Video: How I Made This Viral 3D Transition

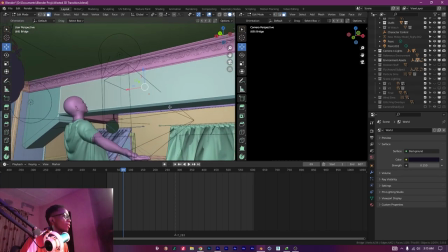Let's select the faces. So I used this face here, right? I set it up as a separate vertex.
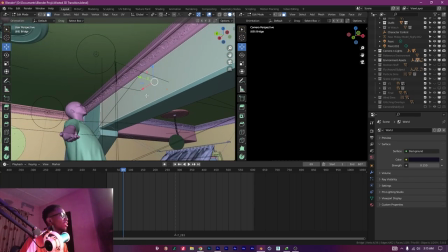I set it up in a separate vertex, and I, you know, created a separate material for it.
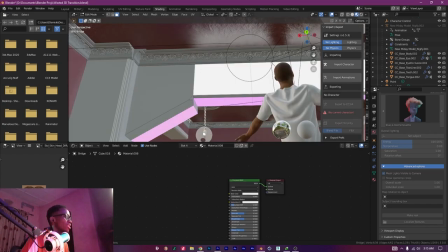So if you go into the shading tab, this is a separate material from this. This is material 008, this is material 005, this is material 006.
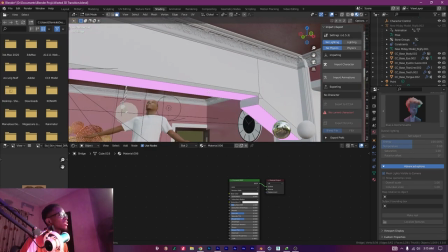So the main material is material
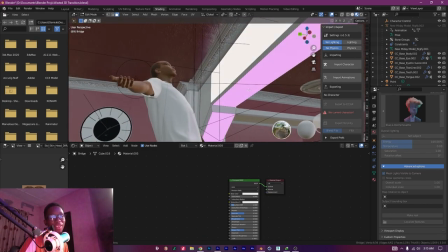006, and the rest on it are just like different materials that I, you know, separated from it, and I added an emission effect to it to make it glow and emit light.
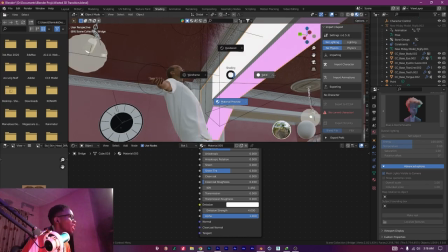Let's exit from edit mode and emit light onto my character.
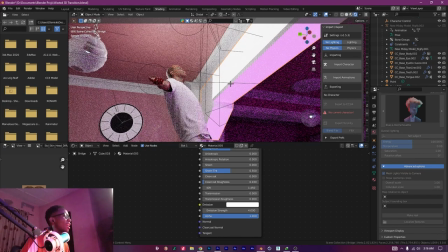So sort of like acting as my key light in the scene.
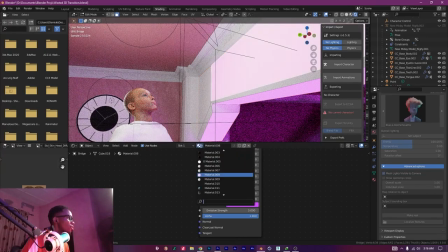As you can see, if I were to show you the difference, you see that the light will be completely gone.
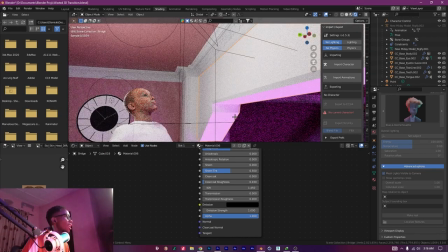So that's just basically what I did there in a nutshell.
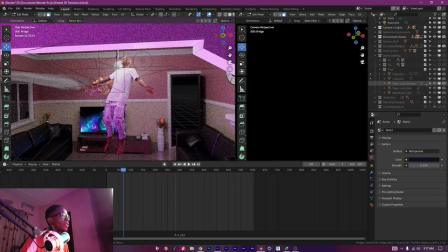The next thing I did was to add lights to my scene. So I'm going to turn everything off and show you all the lights progressively. So let me turn on the scene lighting. Now the first light in my scene is this door light.
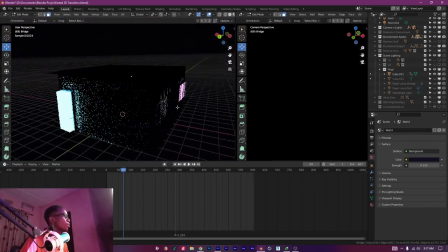I just got this good idea to create a cube, right? And make it an emission layer and make it blue.
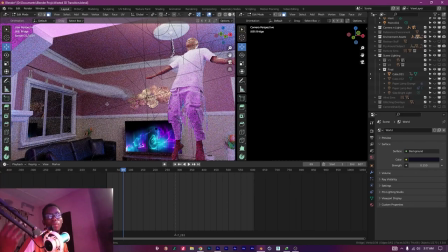You know, the colors are like creative choices, you know, trying to combine complementary colors, whatever you feel fits your scene, use it.
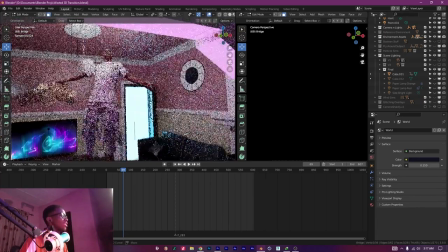I'm not going to tell you how to color the lighting in your scene. So I came up with a genius idea.
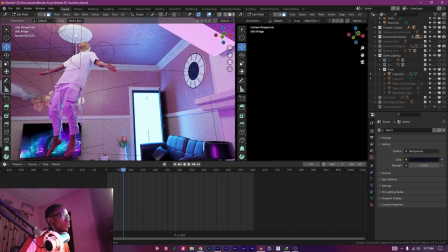There wasn't a light here before, but I just came up with a genius idea to use this door opening, because this door wasn't open at the start.
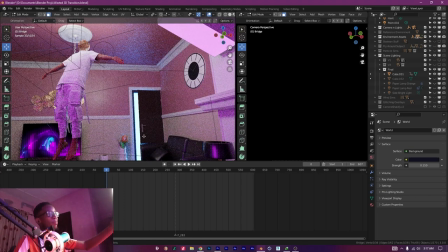I didn't want it to be sudden. I wanted a bit of light coming from it, right, at the start. That's why I didn't close it completely. So as the video progresses, as the animation progresses, it's fully opened, right?
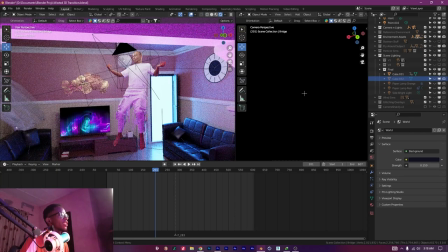So that's acting as a very strong backlight. Okay, then the second main light in the scene is this red cube.
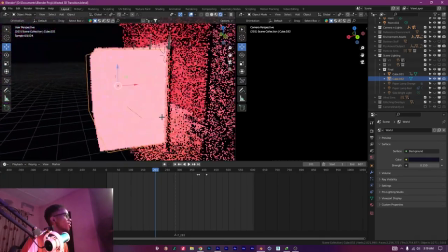I added another red cube to the window. You know, I just wanted some lights, some creative colors in my scene.
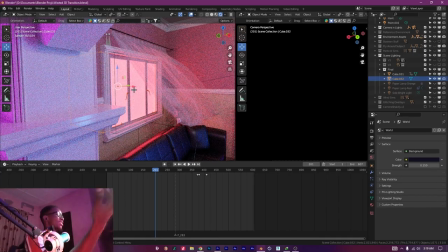Lights spinning in from here, light spinning, you know, the main backlight, you have some red lights spinning in from the left to sort of contrast with that blue light.
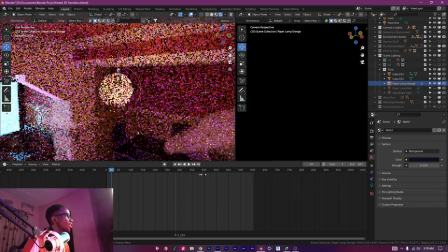Then the next light in my scene is this orange paper lamp light I put in here.
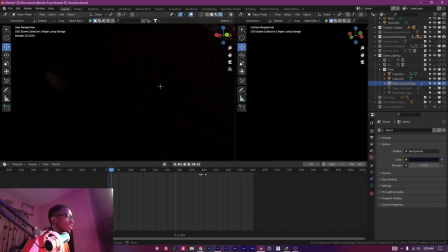I'm just breaking down what I did to you.
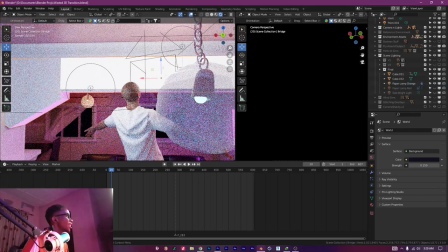Just like I did with this pillar, just like I did with this pillar, I decided to make the window spin and it's purple.
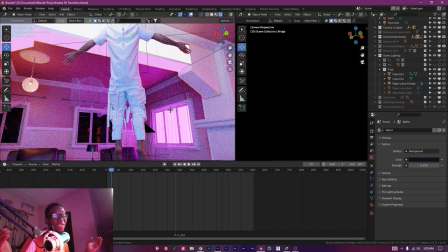I know it doesn't make sense, but I spent so many hours on the lighting that I nearly lost my mind.
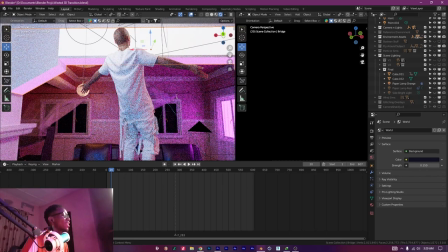So don't judge me for what you see here. So this was complementing this purple comment for you, just to make sure that there's something going on in this angle.
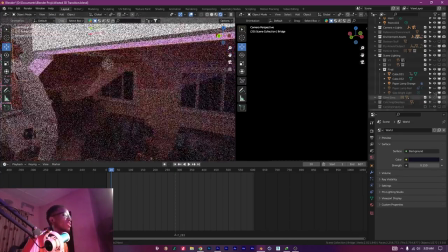There has to be something going on in all four corners. Then this right here, the next light is this.
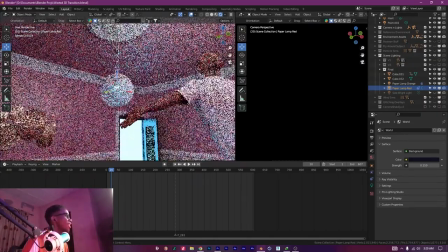I added a bit of a blue light to assist this light right here with the backlight on the character.
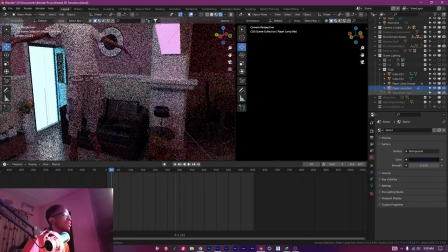Okay, then the last light in my scene, this is bad boy right here.
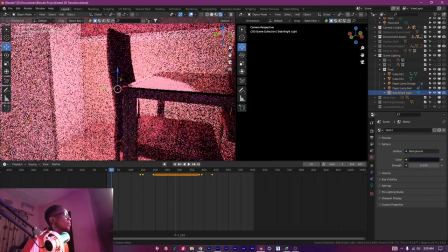I love the position of this light.
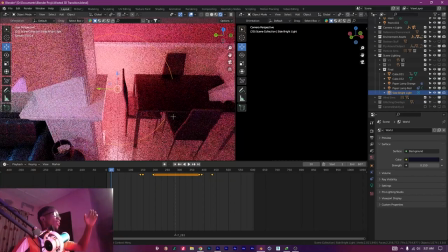It's like this very powerful red light that's just coming out from one corner of the scene and it's just splashing all over the place.
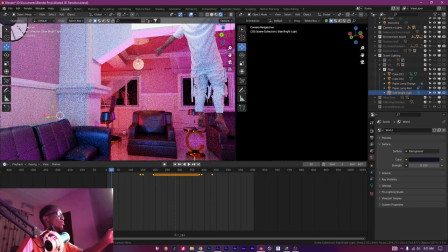And so it's like it's just, you know, transitioning from red to orange to purple, and it's just, yeah.
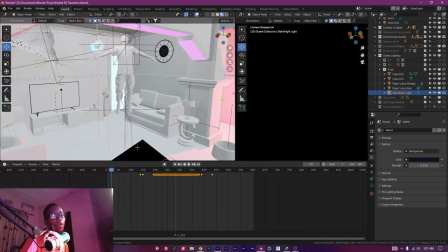If you're wondering, oh, I'm new, how do I create light in a scene?
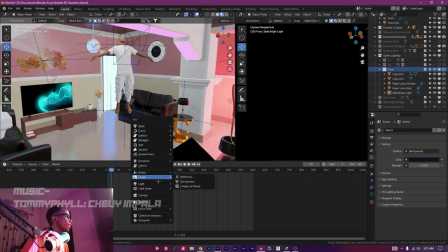It's very simple. You press Shift A, you go to lights, and most of the lights I used were point lights, and yeah,
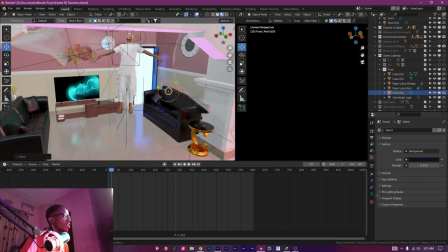bring that up, and yeah, you have a light. You can come to the light settings and you can set the power you want. You can use, like, I don't know, maybe 10,000 watts, depending on how bright you want it to make your scene.
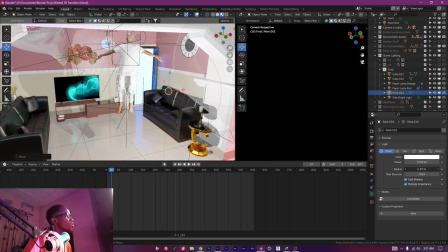Let's just go with 1,000. And you can deal with the radius, which just determines how soft the light would be.
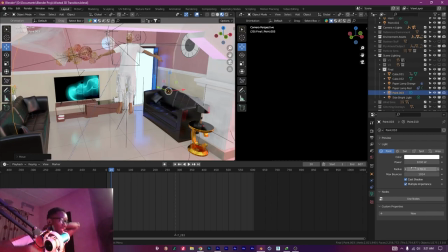You know, the more you expand it, it will try to soften the light instead of it being very harsh like this.
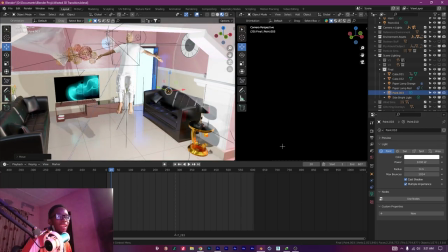So it's just like how, you know, you diffuse your light.